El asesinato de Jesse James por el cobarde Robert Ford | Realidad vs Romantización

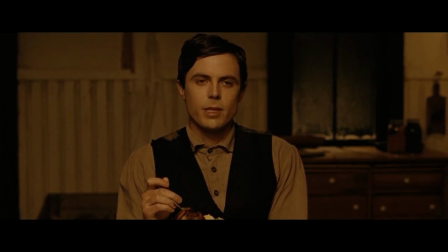Si comienzas con nuestros padres,
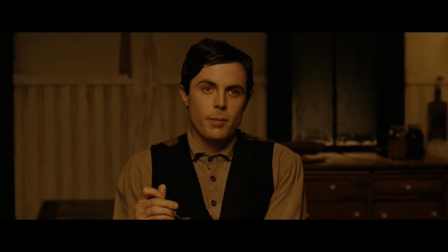tu padre fue pastor de la iglesia de Nueva Hope y mi padre fue pastor de la iglesia de Excelsior Springs.
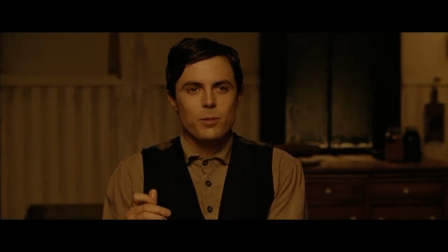Eres el más joven de tres chicos de James, y yo soy el más joven de cinco chicos de Ford.
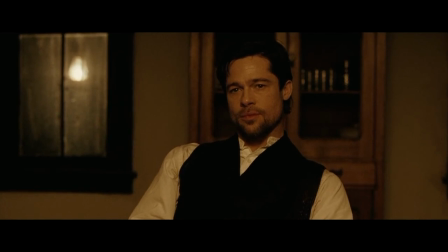Ambos aparecen solos en sus planos. Por un momento, el resto de la gente desaparece.
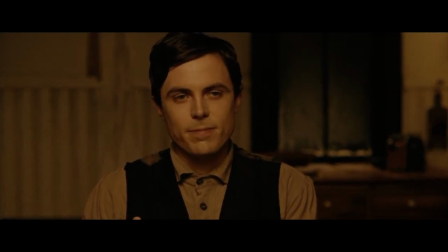Ford, al igual que Jesse, está solo. Y así es como la película nos lo muestra. Por último, hay que mencionar dos cosas más, la cinematografía y la música.
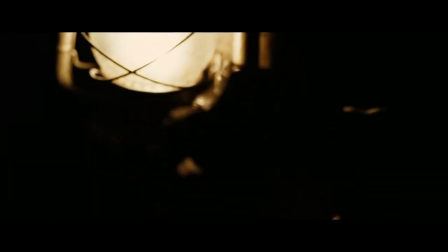Ambas tienen una impronta que queda resonando en nuestras cabezas después de ver la película.
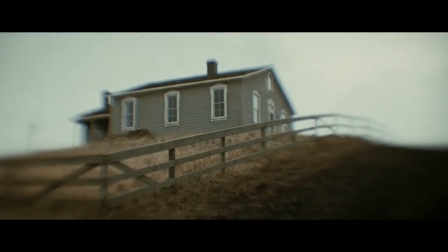Ambas se sienten nostálgicas, como si se estuvieran recordando los mejores tiempos que ya no están.
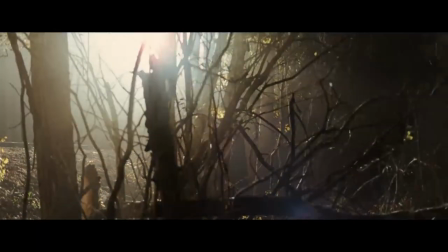La película relata la dura realidad, y sin embargo nos la muestra de una forma muy poética.
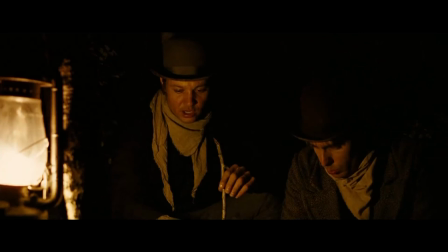Después de todo, a pesar de que la historia que se muestra sea cruda,
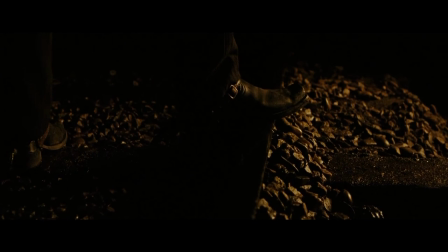hacer una película sobre ella es, en definitiva, una forma de romantizarla.